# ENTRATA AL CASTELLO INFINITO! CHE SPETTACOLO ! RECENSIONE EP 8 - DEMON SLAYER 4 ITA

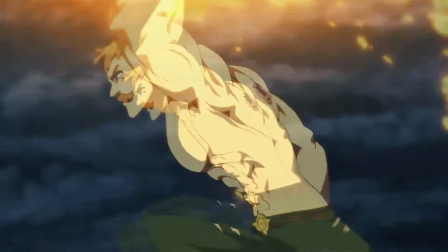0:00 라이온씨 에스카노르사.
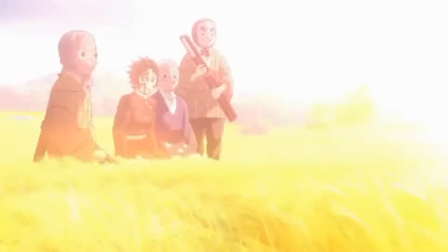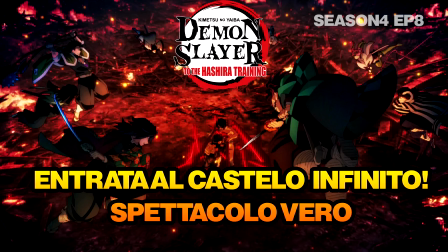Ciao ragazzi, qui Vedato Channel con un nuovo video.
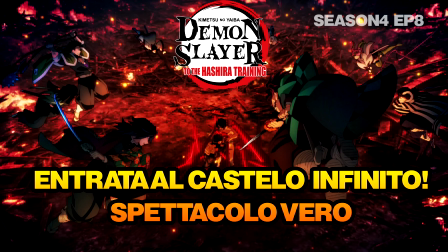0:27 Torniamo per l'ultima volta questa settimana con la recensione dell'ultimo, ottavo episodio della quarta stagione di Demon Slayer. Come richiesto da molti di voi, daremo dei voti a tutti gli episodi vista la fine di questa season, citandone pro e contro. Ora, bando alle ciance e concludiamo anche quest'anno con l'ultima recensione con stile.
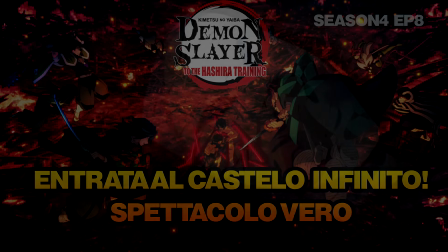0:44 L'episodio inizia con Muzan che arriva alla tenuta Buyashiki. L'opening non ci accompagnerà a sto giro nel prologo, il suono dei passi di Muzan creano la giusta atmosfera, riprendendo qualche,
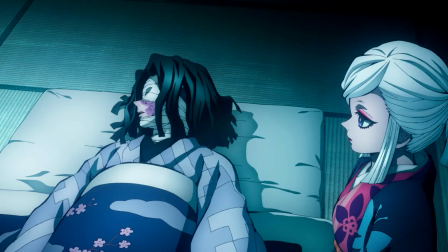0:54 anche senza il qualche, fotogramma paro paro dallo scorso episodio, anzi proprio tutta la sequenza identica con giusto qualche taglio per i crediti,
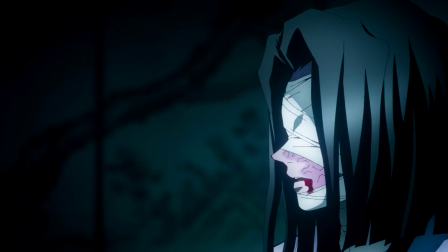1:01 e Muzan appunto si presenta da Buyashiki. Quest'ultimo, a causa della sua cecità, domanda da Mane di descriverlo quanto più dettagliatamente possibile. Kaguya sapeva del suo arrivo, Muzan invece si ritrova dinanzi ad una scena orribile, il suo acerrimo nemico è un cumulo di ossa strisciante e deplorevole.
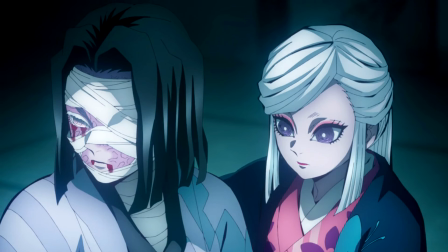1:16 Kaguya continua a sputare sangue, rivelando che l'unico motivo per il quale egli fosse ancora vivo fosse l'incessante desiderio di voler uccidere Muzan. Rivela inoltre al demone che i due sono della stessa stirpe.
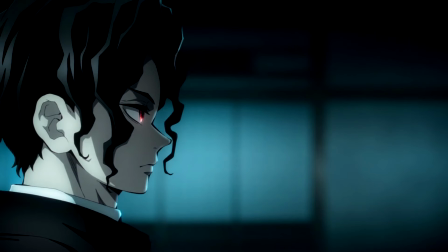1:27 Muzan nacque 1000 anni fa e la famiglia Buyashiki fu maledetta per secoli a causa della sua nascita come demone. Ogni singolo nuovo membro non è mai arrivato all'età di 30 anni. Poiché nascevano con una malattia mortale.
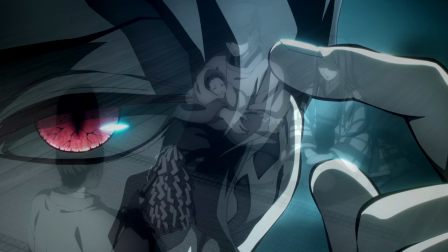1:39 L'unico modo per mettere fine a questa maledizione era proprio l'eliminazione completa di Muzan.
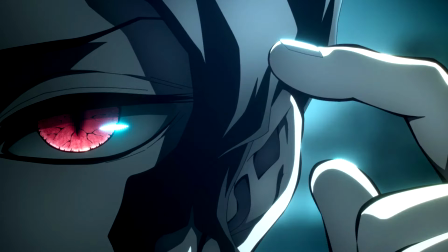1:44 Non curante delle sue origini, il re dei demoni decide di poter uccidere chiunque gli si pare dinanzi perché nessun dio o Buddha lo punirà mai.
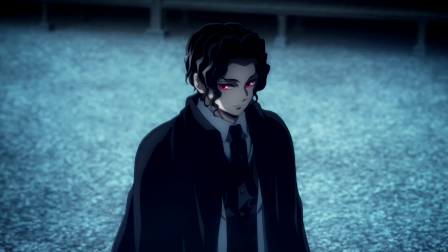1:52 Muzan percepisce tutto meno che odio dinanzi a Kaguya e anzi viene distratto completamente dalle sue figlie mentre giocano. Lo studio ricrea questa canzone delle bambine con una melodia straziante e malinconica. Tutta la scena è costruita per infondere allo spettatore calma e tranquillità. Apparente però, non consci di quello che potrebbe succedere.
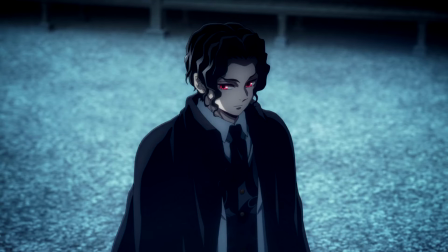2:10 Perfino Muzan si sente sollevato da quella situazione, riluttante alla sola idea di essere tranquillo.
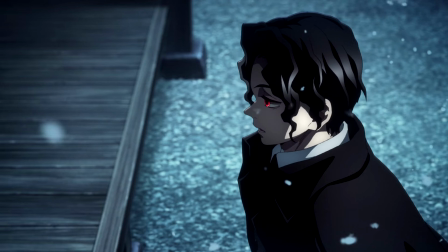2:15 Ripensa anche a come in quella tenuta non vi fossero guardie a presidiare la famiglia, cosa altamente strana visto che è il capo del corpo ammazzademoni.
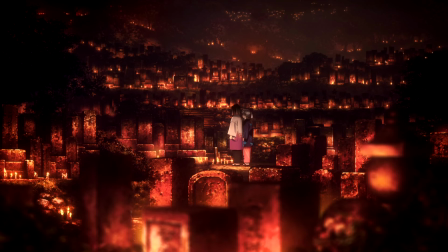2:23 Kaguya con una sola chiacchierata scopre subito il sogno di Muzan, che neanche lui conosceva, ovvero l'immortalità.
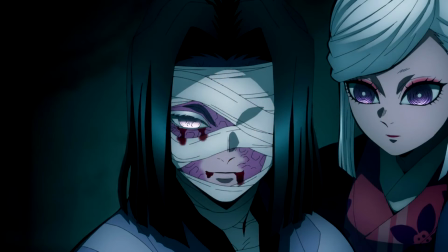2:29 Il demone afferma che non appena metterà le mani su Nezuko avrà ciò che più brama. Il capofamiglia però lo blocca in corner, dicendogli che non si avvererà mai quel suo sogno.
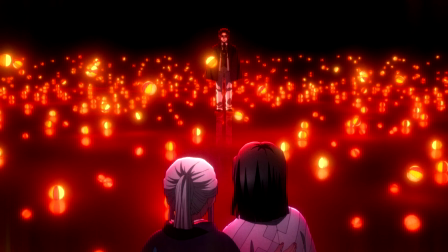2:38 Per Kaguya l'eternità sono i ricordi e le anime dei nostri cari che ancora vivono in tutti noi, generando quella che è la volontà umana. Con una regia magistrale, ne sentirete parlare spesso, poiché a sto giro Ufotable non ha certo tirato indietro il braccio,
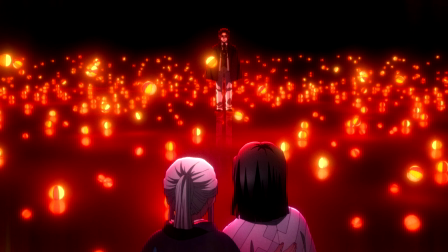2:50 la regia costruisce con una serie di sequenze luminose i pensieri di Kaguya, dove ogni singola persona perita per mano del re dei demoni fosse eterna.
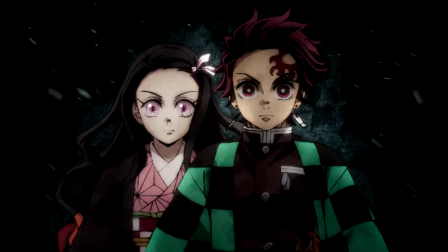2:59 Eterno è il loro rancore verso di lui e questo non si spegnerà mai. Le parole di Kaguya che scopre il metodo per annientare tutti i demoni è a quanto pare vero,
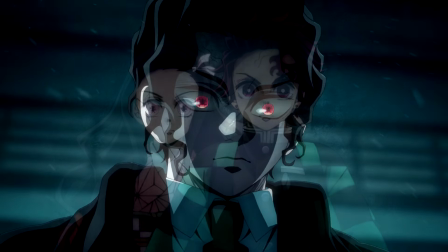3:08 data anche la faccia fatta dalla sua nemesi, ovvero il distruggere Muzan porterà all'estinzione di quelle creature.
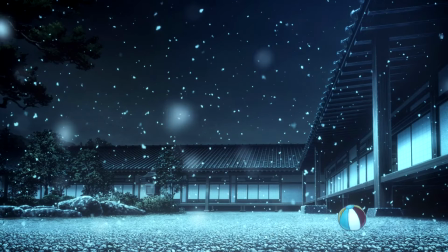3:14 Nel nostro villain quelle parole creano sdegno, fastidio, persino un attimo prima di togliere la vita al capofamiglia Muzan viene ringraziato da Kaguya.
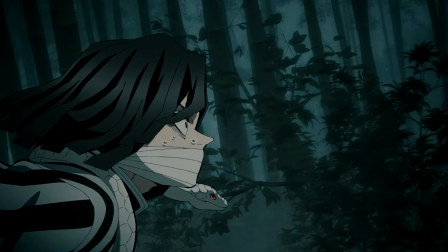3:22 E abbiamo spazio anche per la corsa di tutti i pilastri alla tenuta. La corsa disperata di tutti è coreografata da delle continue transizioni dei vari corvi dei nostri pilastri,
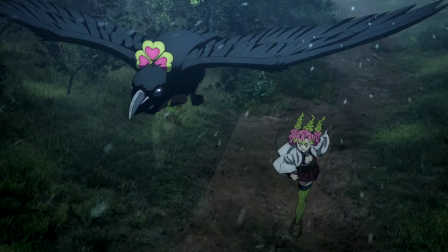3:31 con dei giri di telecamera pazzeschi che mettono fretta e tensione.
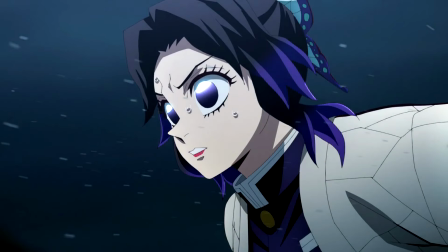3:35 Dopo gli Aikach troviamo un piccolo flashback di come i pilastri stessero organizzando questo giro di guardia del corpo per il capofamiglia.
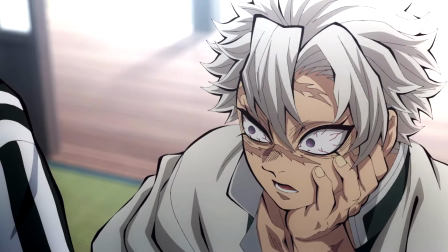3:41 Ma Gyomei rivela come Buyashiki non avesse mai voluto in vita sua uno dei pilastri come guardia del corpo, poiché sprecata per lui.
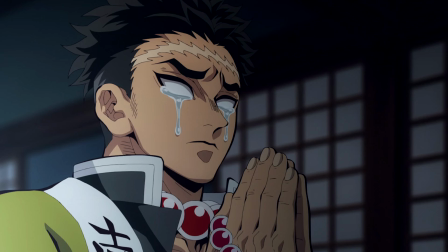3:49 Il loro dovere è proteggere il prossimo, non il suo corpo. E ha rifiutato per ben 8 anni filati questa proposta.
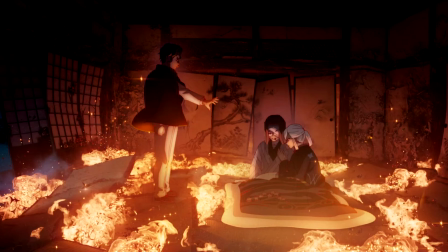3:56 Finito il flashback, torniamo alla più grande esplosione mai creata in una produzione animata. La sequenza rimane in uno slow motion quasi eterno,
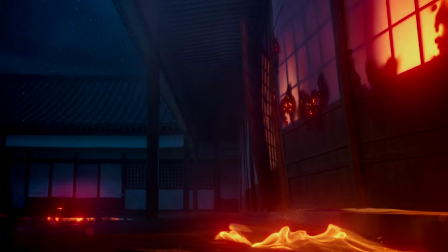4:03 dove vediamo ogni singolo anfratto della tenuta sgretolarsi e bruciare, il tutto ovviamente creato in CGI degna di nota.